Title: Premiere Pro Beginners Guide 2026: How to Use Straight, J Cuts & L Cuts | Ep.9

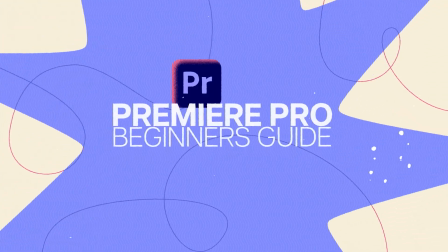0:00 Welcome back to the Premiere Pro Beginner's Guide.
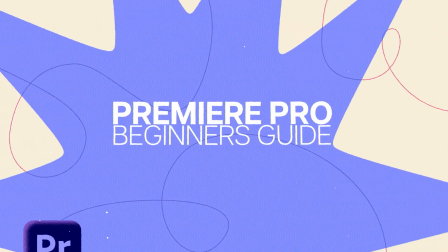0:03 In this lesson, we're going to take a closer look at one of the most fundamental parts of editing, the cut.
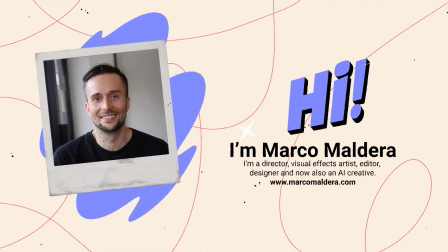0:09 Hi, I'm Marco Maldera. I'm a director, VFX artist, editor, designer, and AI creative.
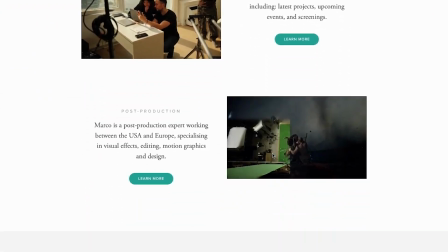0:17 If you're curious about my work, you can visit my website at marcomaldera.com.
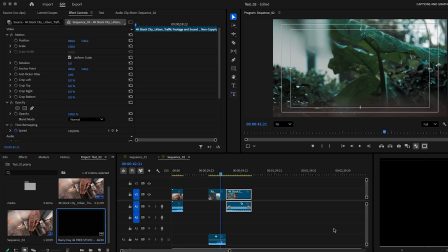0:22 So far, we've learned how to organize footage, build sequences, and start editing on the timeline. Now it's time to go a little deeper and understand how different types of cuts affect the rhythm and emotion of your edit.
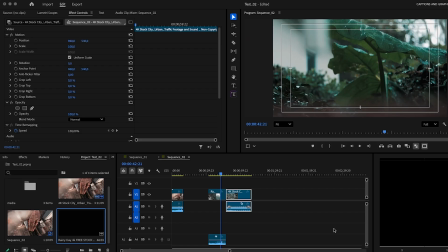0:37 In this class, we'll look at three essential kinds of cuts: the straight cut, the J cut, and the L cut. These are the foundation of professional editing. They shape the flow of your story and how your audience experiences each moment.
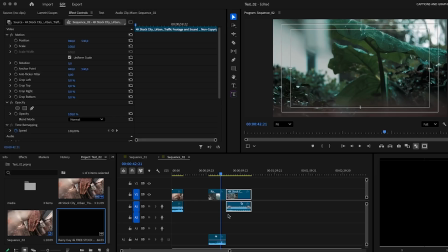0:53 Now, let's get started. The straight cut is when one shot ends and the next begins immediately. Both the video and the audio cut at the same point. It's clean, direct, and the most common cut you'll use.
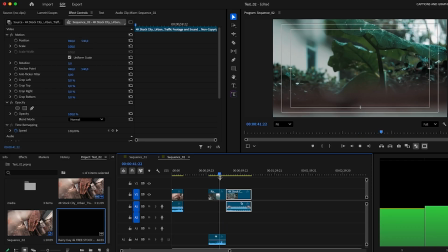1:07 Straight cuts are great when you want the pacing to feel natural or when you're simply moving from one scene to another without overlapping sound.
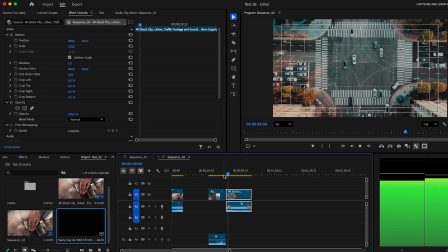1:15 For example, imagine we cut from a shot of a rainy forest to a busy urban street.
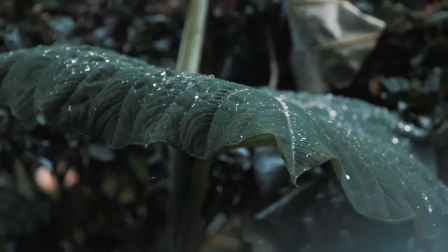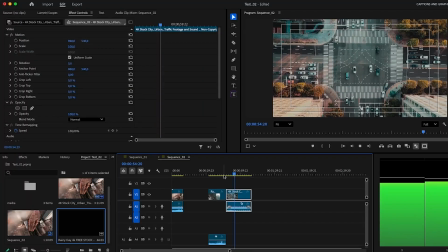1:30 The sound of rain stops right as the noise of traffic begins.
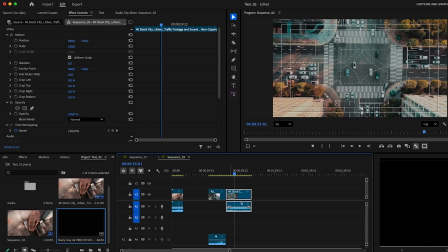1:34 That's a straight cut, quick, clear, and effective for moving from one idea to another.
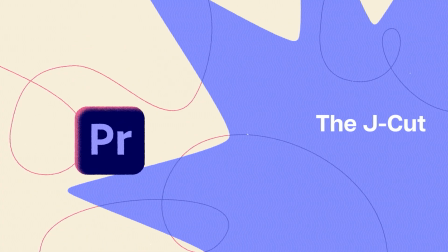1:39 The J cut. Let's make things a bit more dynamic.
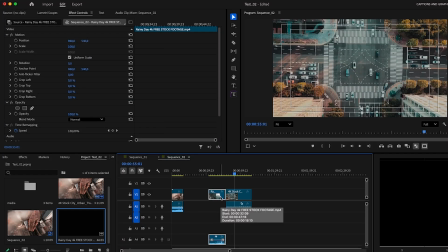1:44 A J cut is when you hear the audio from the next clip before you actually see it.
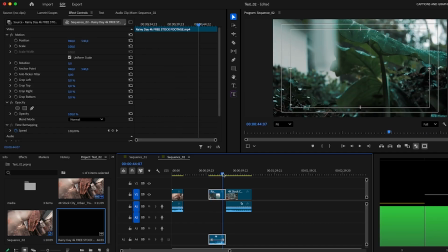1:50 In other words, the sound starts early while you're still watching the previous shot. Let's use the same example.
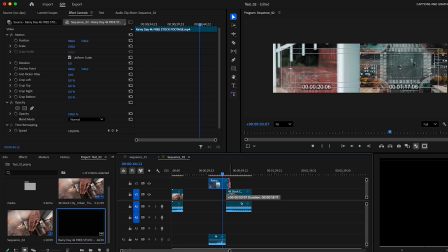1:57 You're still watching the rainy forest, but before the scene changes, you already start to hear the sounds of the city.
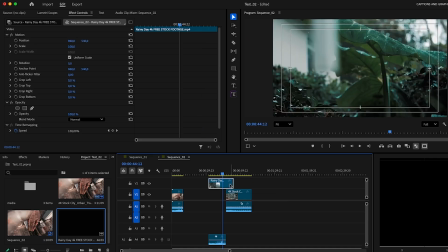2:05 Footsteps, traffic, maybe distant voices. Then the video finally cuts to the city footage.
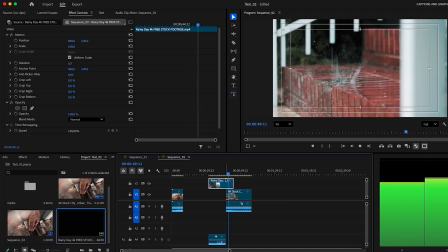2:11 That's a J cut. It's called a J cut because on your timeline,
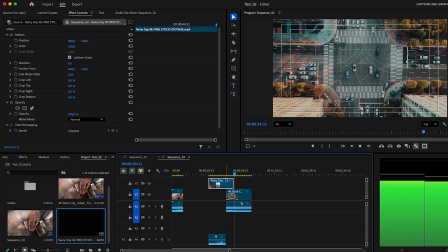2:16 the audio track of the next clip extends leftward under the previous video,
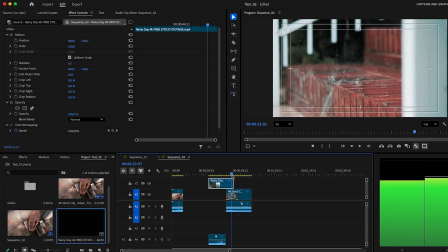2:22 forming the shape of the letter J. J cuts make transitions feel smoother and more cinematic.
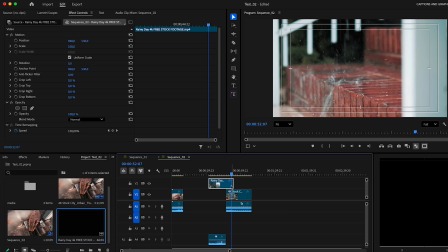2:30 They're perfect when you want to guide your viewer emotionally from one scene to another.
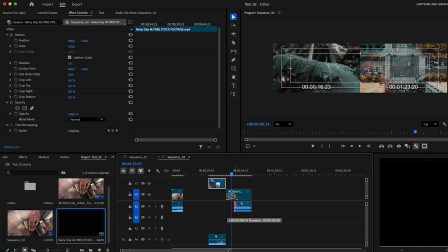2:35 For instance, taking them from a calm moment in nature to the chaos of city life.
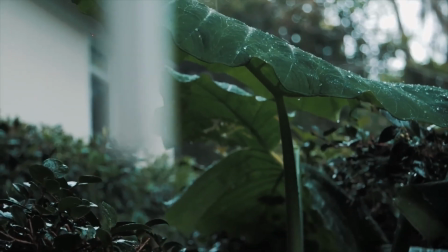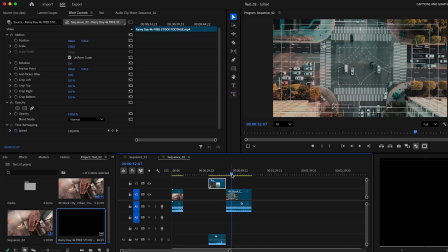2:48 L cut. Now let's flip it. An L cut is the opposite of a J cut.
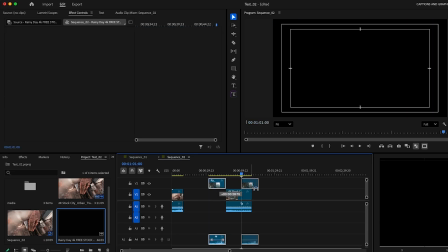2:54 Here, the audio from the first clip continues playing even after the video changes to the next shot.
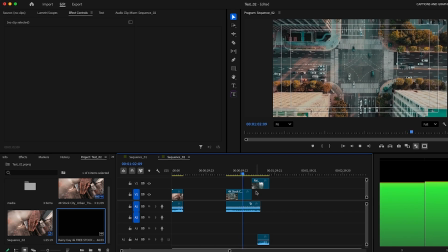3:00 So, in this case, we start with the busy city. We hear traffic and movement, and then the video cuts to the rainy forest,
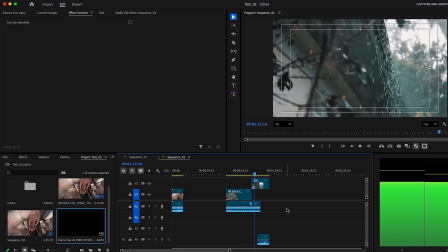3:09 but the city sounds continue for a few seconds before fading into the rain.
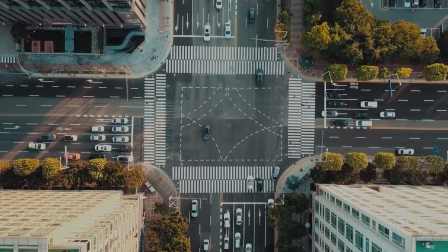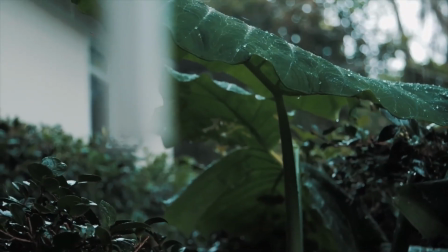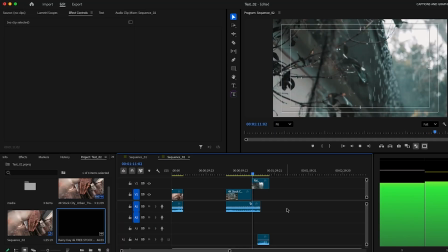3:24 That's an L cut, and just like before, it's called that because on your timeline,
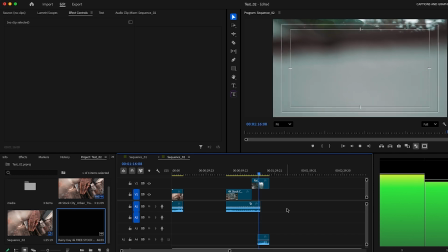3:29 the audio from the first clip extends to the right, forming an L shape.
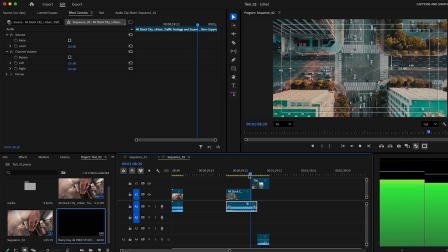3:34 L cuts are incredibly useful when you want to carry emotion or tension from one shot into another.
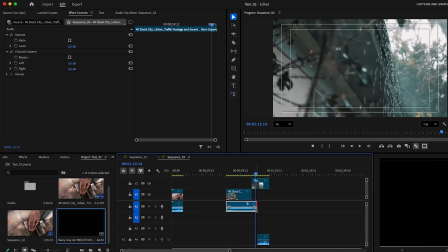3:42 They make your transitions feel more thoughtful, and they help maintain a natural sense of continuity. Straight cuts are perfect for clean pacing and clear action. J cuts and L cuts are ideal for dialogue, storytelling, and emotional transitions.
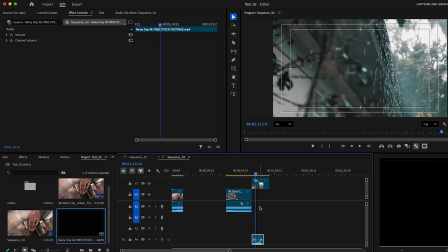4:00 You've seen them countless times in movies and shows.